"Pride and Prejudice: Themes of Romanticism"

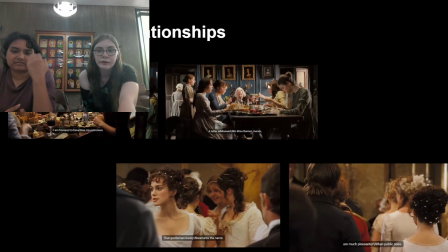4:09 And then this scene, you can see the sun shining down. Yeah, the camera's also closer in the Collins scene because to show the tension in their faces, the discomfort, because they definitely don't like him. And moving on to these scenes, one of them is with again, one of them is Elizabeth dancing with Mr. Collins,
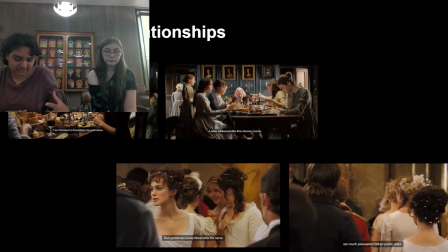4:29 and you can immediately like these are screen caps, but if you see the movie, that you can tell that she's also very uncomfortable with him because he doesn't take joy. I feel like in anything.
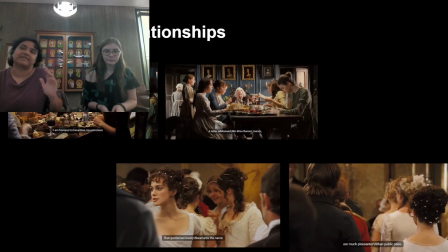4:43 He's like Elizabeth is carefree, like she's having fun, but he's very strict to the rules, and he does the dance, but he's very rigid. So also like the shot composition, like the tempo of the shot is very,
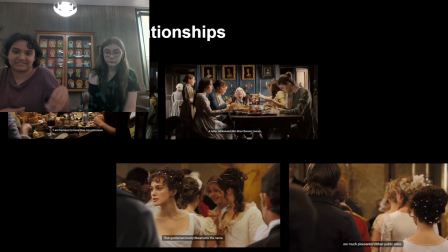5:03 funny, silly, even though Mr. Collins isn't, because it doesn't indicate romantic interest in him. Whereas in the next scene that comes right after this with Mr. Darcy, she's dancing with Mr. Darcy, and it's very like romantic.
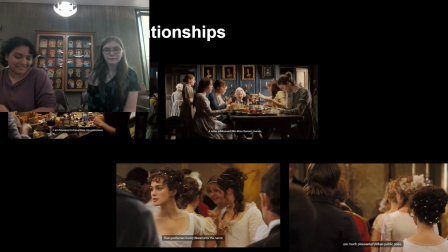5:19 The music turns into this romantic melody, and the tempo slows down. You can kind of feel the passion that they have for each other, even though it's very it's faint, but like it's going to evolve.
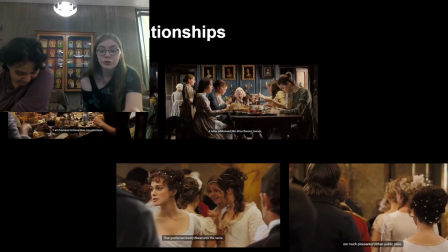5:36 And then another thing with these scenes is the music choice or the diegetic sounds that's happening in the movie. In this scene, the music's light and air. It's like it's like up in the high range, and in this scene, the song is more romantic.
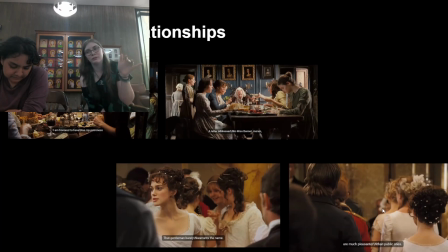5:51 It's like once it starts, you can almost feel the romantic tensions, and then again the romanticism. It's like in these two scenes together, it's like familial and then romantic. Like I'll say these aren't the best screen caps, but like you get a vague idea of the romanticism in the movies.
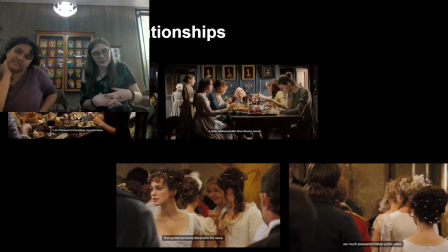6:09 They're like familial, like with the whole family situation, and the romantic with Mr. Darcy. When those scenes do happen, there's like almost instant tension on the thing. There are other ideals of romanticism like personal growth, inner struggle.
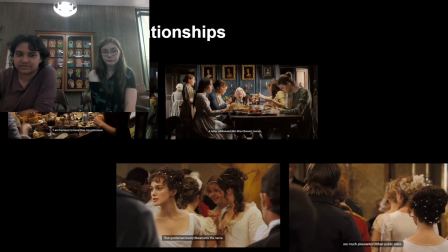6:24 I think off the bat, when you're introduced to Mr. Darcy, you can immediately tell he's going to be an important character, but also a character that is not dynamic, that goes through, I mean,
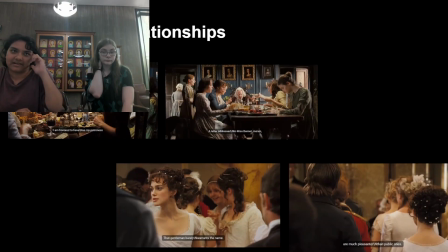6:37 that is not static, sorry, that goes through dynamic change because at first sight, you're like, wow, this guy's an absolute asshole. Like, he doesn't like, he says all these things about Mrs. Bennett, Elizabeth Bennett, and he feels like he's not deserving of them.
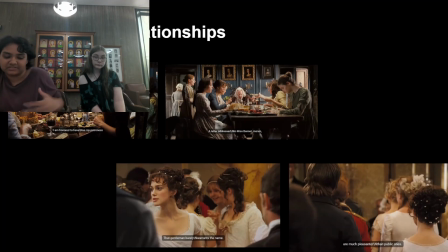6:56 But as you progress through the movie, you can see that he overcomes. It's in the name of the movie, Pride and Prejudice, and Elizabeth overcomes her prejudice, which is also funny considering that Elizabeth is a lower class girl and Darcy is an upper class gentleman.
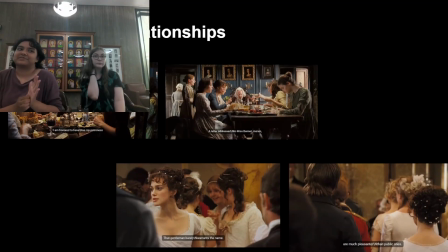7:16 And so, but he overcomes his pride because he is very wealthy and he has qualms about marrying this lower class girl. Is that all we have to say? I think so.
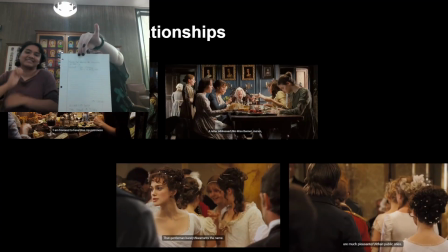7:29 Yeah. Maybe just in case this is what we're looking at. If you want, make sure we're not cheating. And I think that is it.